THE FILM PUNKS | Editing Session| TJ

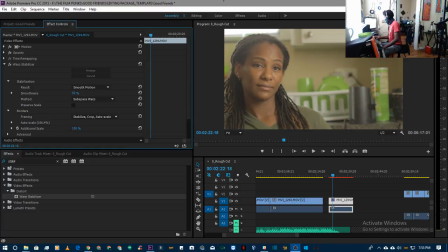[71:16] Network is key in the growing media driven industry, hosted by Woke Films. Are you woke? Meet, greet, shoot footage, talk about projects, and help each other thrive in an amazing industry. All welcome. Actors, directors, editors, audio heads.
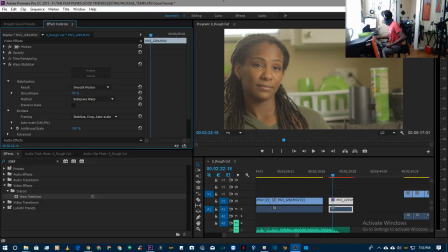[71:37] musicians, performers, artists, grips, operators, blah, blah, blah, professionals. Yeah, might check that out, maybe. I don't usually go out in public that much.
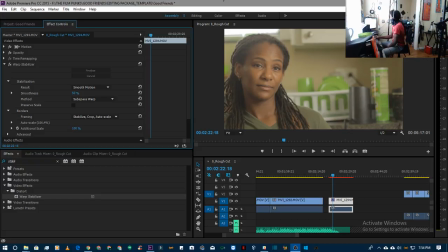[71:51] You might see why. People get suspicious. People get suspicious.
Let's see here.
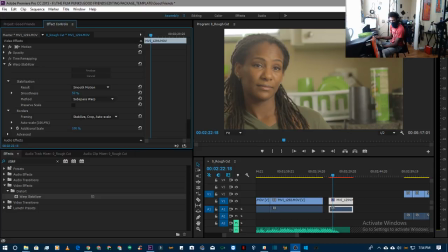Okay, so I think it's done.
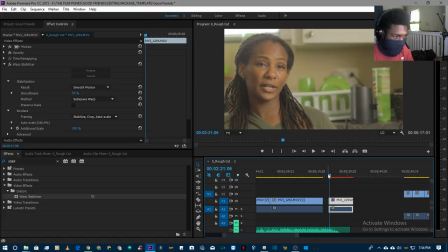[72:19]
Let it play.
Now, are you still here?
Alright, so the default settings on the warp stabilizer uses a method called subspace warp.
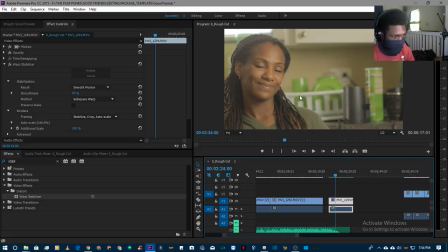[72:34]
I don't know what that really means technically on a ones and zeros level, but the effect that it gets is shit looks warped.
Okay, granted.
So it's smoother. You can see that. But you see the space kind of warping around there?
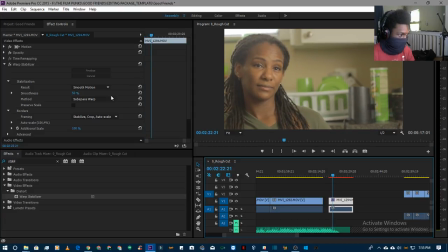[72:51]
I don't like that. So what you can do is, if that's not cool for you, you can select another method. I think this would be okay if there was movement. Like if this were a follow shot and you were trying to stabilize a follow shot, because the camera is moving up and down a little bit, you would expect the space to warp a little bit,
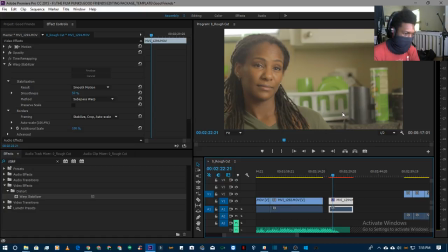[73:11]
or you might not notice it as much. But when you're sitting, I don't think this is the best method. So I think position is what you want. Now what position does is it just crops.
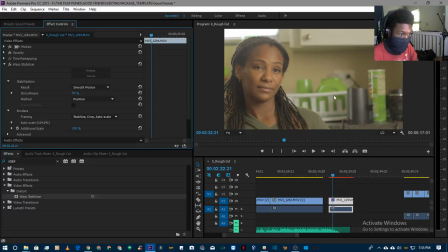[73:24]
It goes inside of the edges that are shaking. It leaves that out and it just kind of stabilizes as best it can from that way. Let's see how that looks.
Okay, granted, but this is different.
It kind of works. Okay.
I'm in major trouble.
And that's 50%.
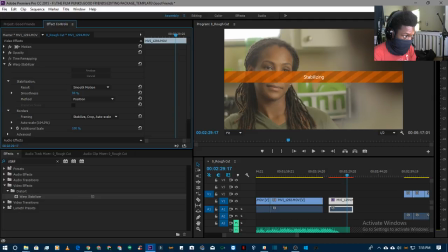[73:42]
If I want to smooth it out more, I think it'll crop in. Let's go to 100 and just so you show you the difference. Alright, so this is before the stabilization. After. That's not a bad crop, actually.
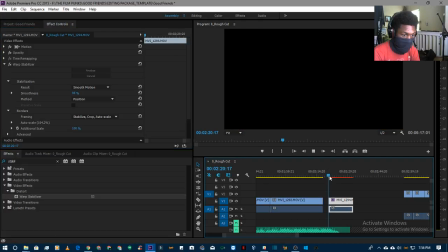[73:55]
Let's see how smooth it is.
Wonder how you're still here?
So what I'm losing, though, is a piece of his head.
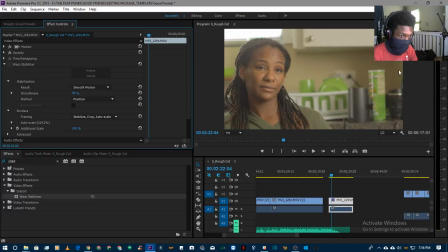[74:05]
Really wasn't a lot of it in there to begin with, but... now I have this more smooth.
Okay, granted. But this is different, okay? I'm in major trouble.
Okay, so he comes into the shot, and it's okay from there.
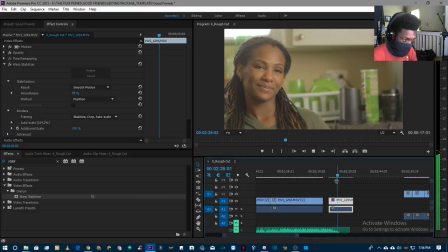[74:24]
So it's a single that becomes a dirty close-up.
Okay, granted, but this is different, okay?
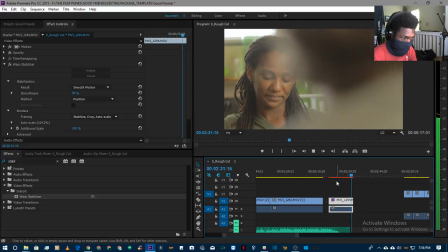[74:32] I'm in major trouble this time. I am in debt to a drug lord.
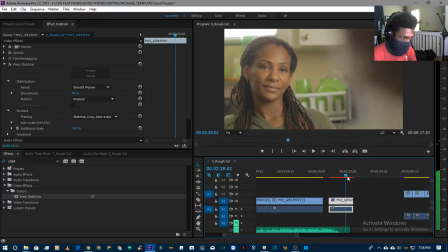[74:40]
I like the smile. I like the staring. I like the looking down for a second. All of these say that what you're really saying is not that important. It's a little condescending. It's a little bit overconfident. And it fits.
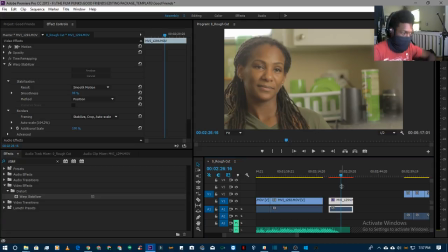[74:58]
That's what the subtext of the scene was. So it works. Now, I want to see how it plays when we render it.
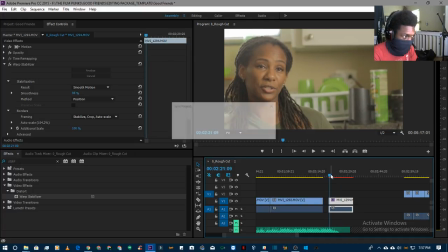[75:09]
Let me go and make sure it's saved.
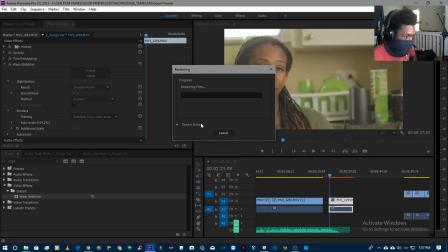[75:13]
Go ahead and render that red. Just see how it plays. While that's happening,
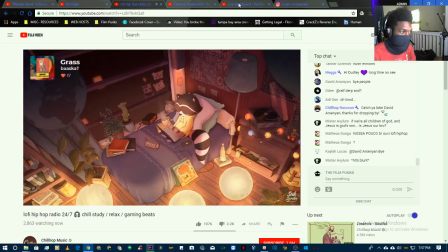visit